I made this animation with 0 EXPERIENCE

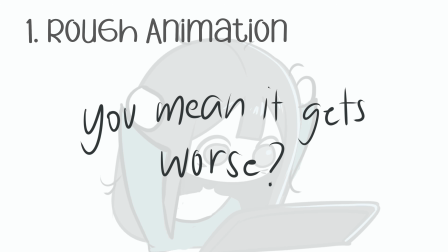245s
And from there, I immediately ran into my first set of challenges.
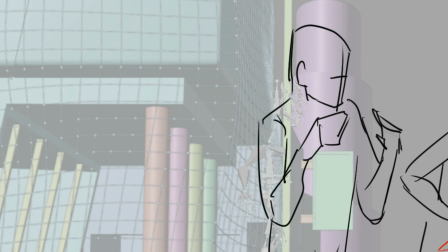251s
Animating one character is one thing, but animating two, maybe even three?
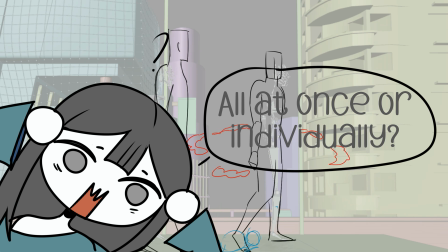257s
What's the protocol here? Do I animate them all at the same time or separately? Remember when I said I was doing the trial and error method? Yeah, I committed.
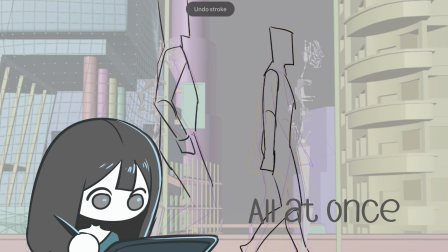270s
So first, I tried animating them all in the same frame at the same time. I progressed faster, yeah, I did. But I also felt extremely overwhelmed pretty quickly.
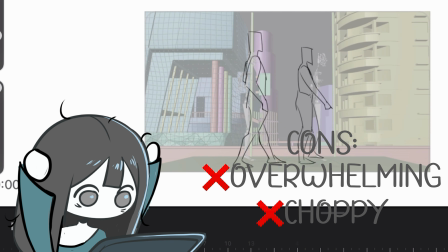282s
The animation too was rougher and the movements were stiffer and I wasn't able to focus on each character individually. So I quickly realized that animating them separately might take longer, but it produced better results.
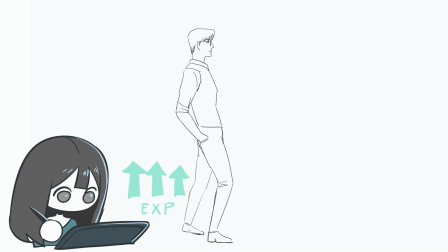299s
Focusing on each character made it easier to spot errors and refine their movements.
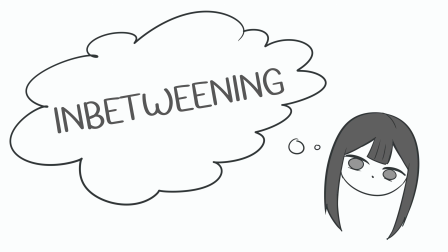304s
Yeah! In-betweening, I think.
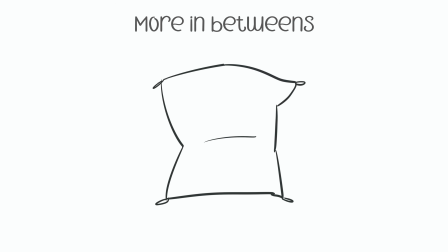308s
This is where you draw the frames that transition your poses from A to B. It's what makes animations feel smooth instead of choppy.
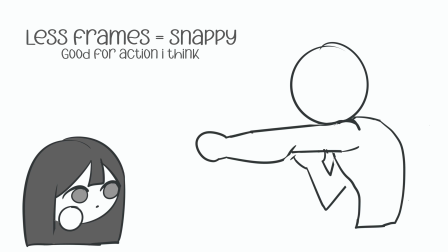316s
Not all movements need the same number of in-betweens, depending on the action.
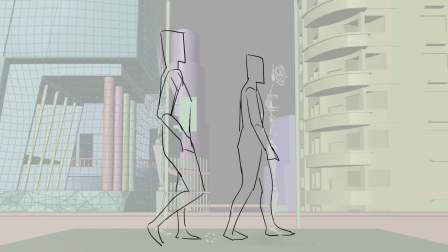322s
The number of frames will vary. For example, here I added more in-betweens to make the walk feel smoother, while over here, I used fewer frames to make it snappier and stiffer to emphasize the awkwardness.
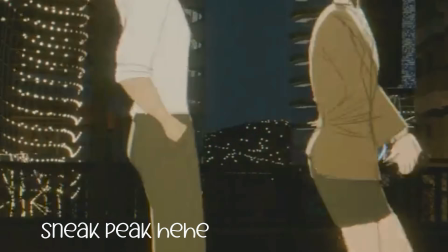336s
Or even here, with the hand movement, I added more frames to show her charging up,
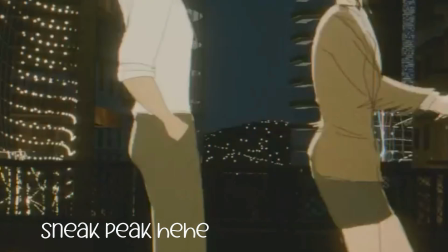342s
fewer frames when she grabs a sword to make it feel fast and impactful. Well, I just wanted to show you guys this part. It was cool for me and I was kind of proud of it. After finishing the in-betweens for the rough animatic, it was finally time to sketch the characters.
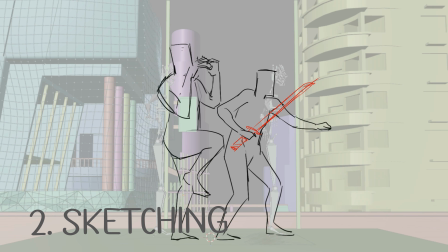359s
Time to replace these mannequins with my OCs. Hell yeah.
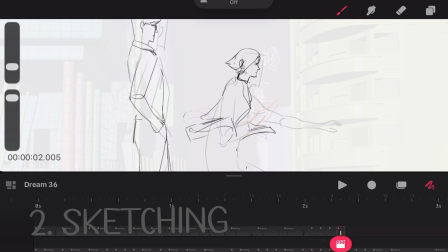364s
Speed things up. I copied and pasted frames and only redrew the parts that changed.
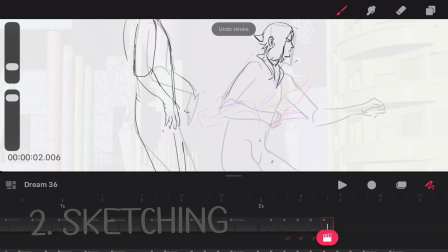369s
And just like that, finished sketch.
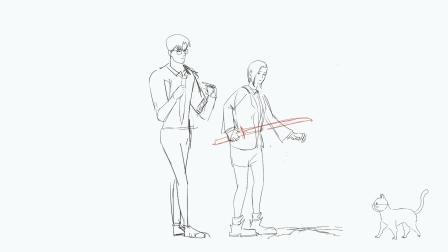Normally, this is where I'd move on to the line art,
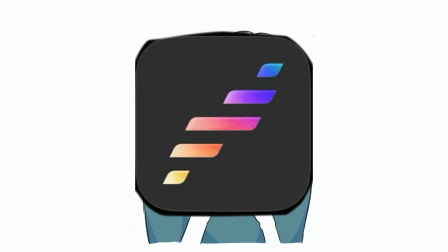380s
and I was doing just that until my software, Procreate Dreams, had a major update.
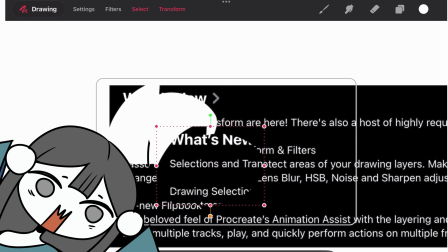387s
Introduced selections, transforms, and an entirely new UI.
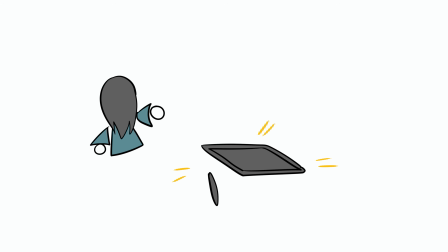392s
So I said, screw it, we're cleaning up the sketch and going straight to coloring.
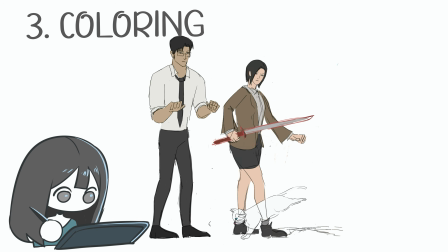398s
Coloring was pretty uneventful, not gonna lie. It was repetitive and actually kind of relaxing.
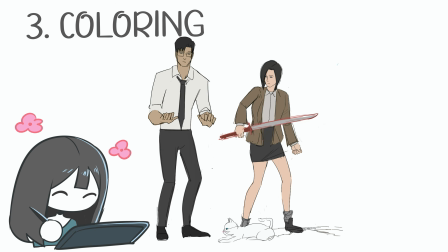404s
Like, honestly, this was my favorite part. Once the colors were added, the animation felt way more alive.
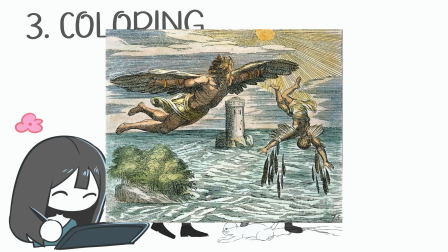412s
I didn't want to go full Daedalus and Icarus and aim for the sun by trying to color like Japanese animators,
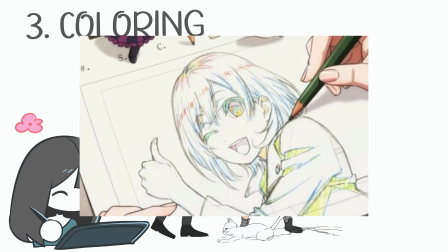418s
you know how they do it, like separate shadows, highlights, and all that. This was my first serious animation, okay?
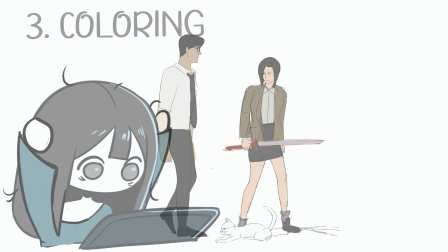425s
So I just stuck to the flat colors. And after all that, it was finally time to check on the 3D department.
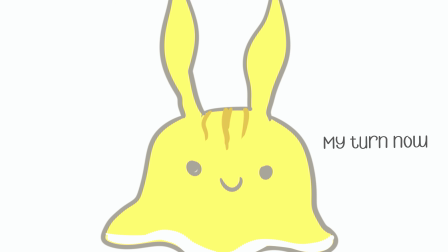433s
Yeah, remember this guy? We're going back to him.
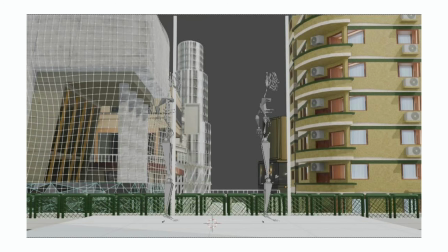436s
Greythorn was actually already done with the 3D background while I was still animating. So he was basically just waiting for me to send over the final animation for compositing.
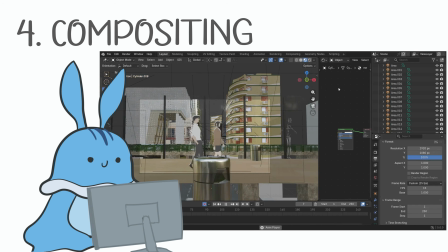447s
Once I did, he jumped straight into it.
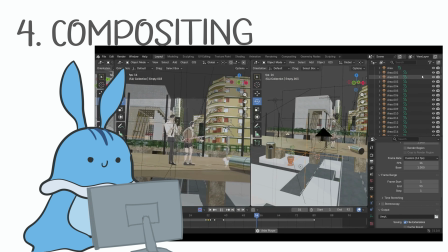450s
And watching everything come together bit by bit was so satisfying.
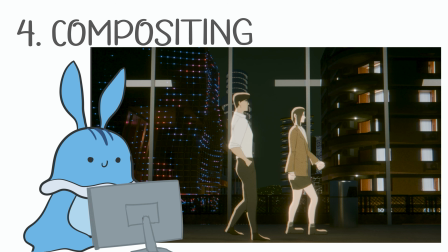456s
He even adjusted the lighting and added this really cool rim light that made the characters pop.
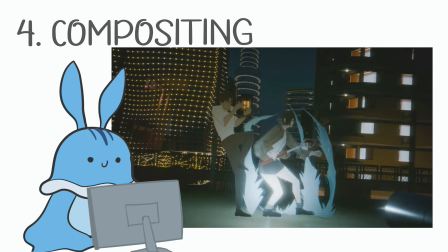461s
And don't even get me started on the power of VFX lighting, and after all that hard work, we ended up with this.
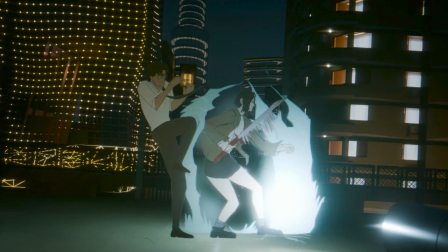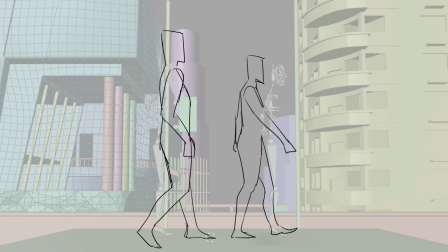475s
And here's the breakdown of the entire process, just for reminders.